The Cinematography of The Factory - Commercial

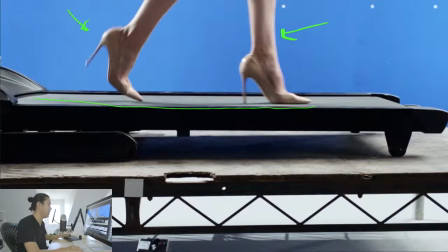You have this beautiful front light still, and you gotta have to get the perspective correct. And the perspective is usually handed to you from the previs, because that's when they figured out, you're like, you can't, as the live action cinematographer, be like, you know, this is an up angle. Everyone on the team would be like, hey, go sit down, dude. It's level. We're keeping it like that.
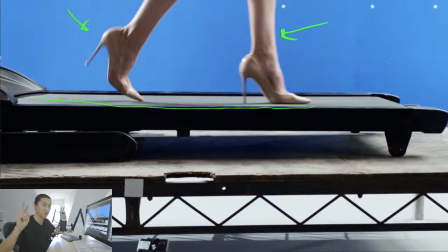Because everything has been planned beforehand, and you're screwing with the rest of the pipeline. If you start making creative decisions on set, it's really not usually allowed at all.
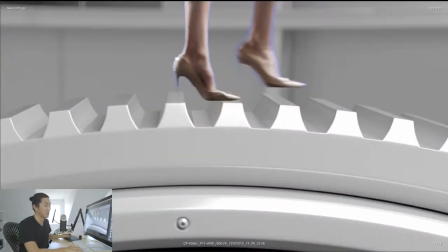Now, if you're in the pre-pro process, maybe you could have argued for some of that. But if you're not working in 3D and you're not communicating this stuff to the rest of the team, everybody else is working in 3D. Why aren't you? And here's the comp where you can see the CG version, the pre-comp. You see a rough chroma key cutout.
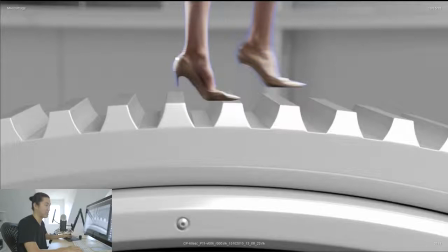And it's just a cool way of kind of like analyzing what's going on for the whole pipeline.
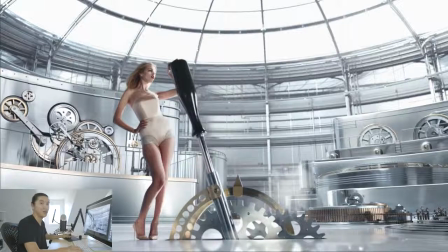So we're going to break down a couple more of these. This isn't too long just yet. I'm trying to speed this up a tiny bit. There's going to be a little bit of a format change coming up. So here's another cool shot of her standing there. I think you guys get how this is probably going down, but I think it's helpful to just keep seeing it.
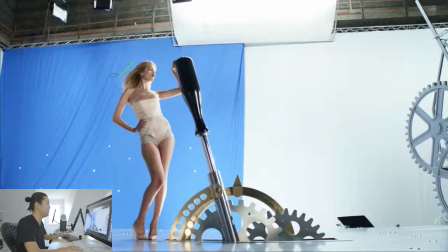Here's the blue screen where they are going to cut her out. I think the blue screen really comes in when there's hair. That's really important. But again, over here, white, because the white's going to reflect into the floor and onto the main props. I see a big either 12 by or 20 by bounce or diffusion, and that's your main backlight.
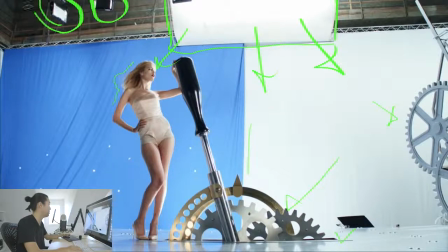There's also like, are these sky? What are these? These are like French. I don't know what those lights are, but they're essentially sky pans or cyc lights. But there is going to be a hard source looking like to be coming at her as well, and this shadow kind of tells me that, how hard that shadow is there.
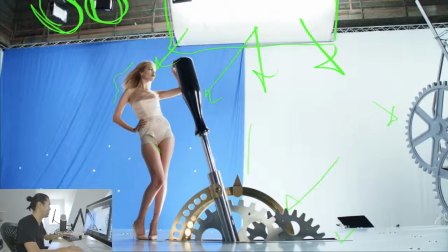And then there's just probably another big source from the side, getting this lighting done here and that. So big sources, big broad sources. That's how we light. So here's a good thing what I'm talking about. Look at the reflection in the ground here that's reflecting the white, and look at the reflection here that's reflecting the blue.
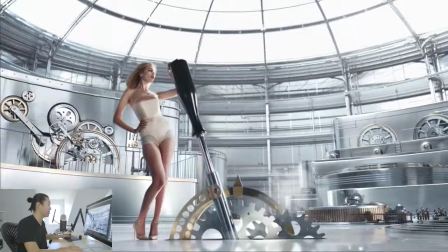You know, that's why we don't like, I mean, they keyed it out and they cleaned it up,
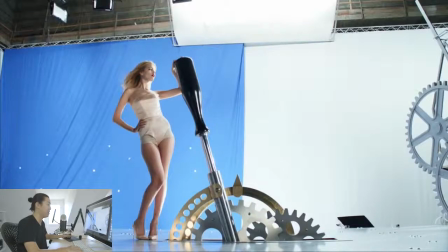but in general, on movies like Oblivion, and I mean, Claude and Miranda deals with this like every day. So do I kind of on my shoots. Blue in chroma key in reflections and on people, it's not always the best. It's not the best for the photography, you know? It's nice for post though, of course.
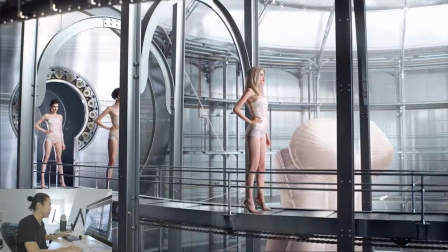So here's kind of starting to get down here. Here's another cool scene. So they're on this conveyor belt coming through here. So what is real? What is not? How do we frame this up? Here is the set.
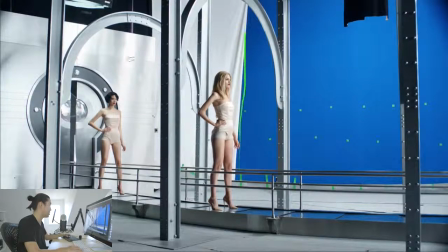Again, this is blue. They're keeping the reflection in this metallic wall, which is very complex, keeps it real. Their perspective of the beams is correct. I'm seeing an ambient light coming down here. She's going to get a big, wide open key light that's probably off screen, like a big 12 by doing this.
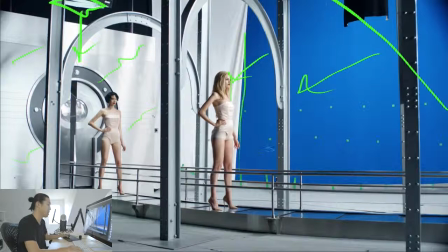Lighting up the screen here, and it's mostly for her hair, I'd imagine. So a lot of this is real, and again, getting the perspective right is important because you have to, getting the framing here, a little change by panning over, being higher, being lower, looking up,
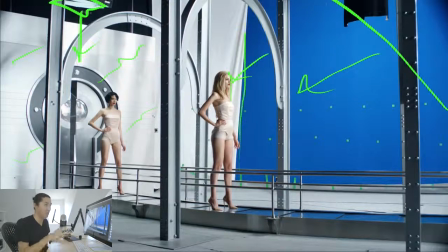looking down. Someone has to go and recreate the whole background. So if you start looking up too much, you're making them recreate way more than they might have wanted to. And they bid this very accurately, how much CG to add to each shot. If you all of a sudden tilt up, you might have just added $10,000 or $20,000 to that render to get the backgrounds right.
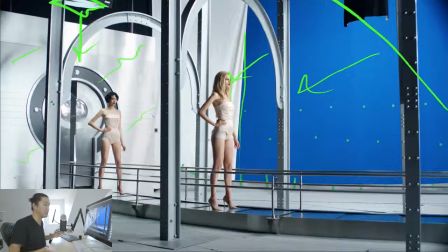You don't want to do that. You want to make sure that everyone knows what they get going through it. You don't want to bankrupt the VFX company by doing things like that. And that's what starts to happen. I won't talk about that too much. What happens when DPs start to like take creative control on set, it starts to screw someone else.
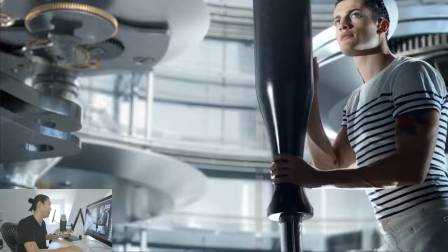And historically, that's not gone well for them. Here, pretty cool shot. Look at the depth. The field in here is beautiful, right? It's like, it's cinematography. It's virtual cinematography, but like the lighting that's going on back here and the depth of field is beautiful. There's even bokeh. I think this is a V-Ray render or Arnold. I'm not sure how they're rendering in, but you know, what is the contribution?
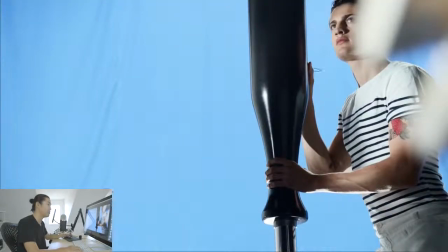What is the part of the cinematographer? It's to get the framing correct and to make sure that the lighting here on the live action element of the person sticks with the rest of the environment. And there's uplight, and there's a lot of things that have to go right for the live action cinematography, and it's a whole art and craft to match live action cinematography to virtual.
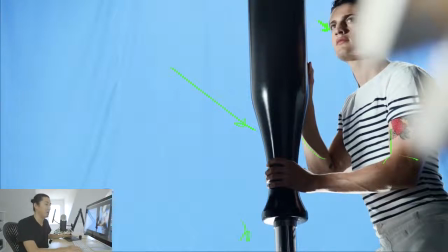And the more you understand about the entire pipeline, With videos like this, hopefully, the better the final project comes out.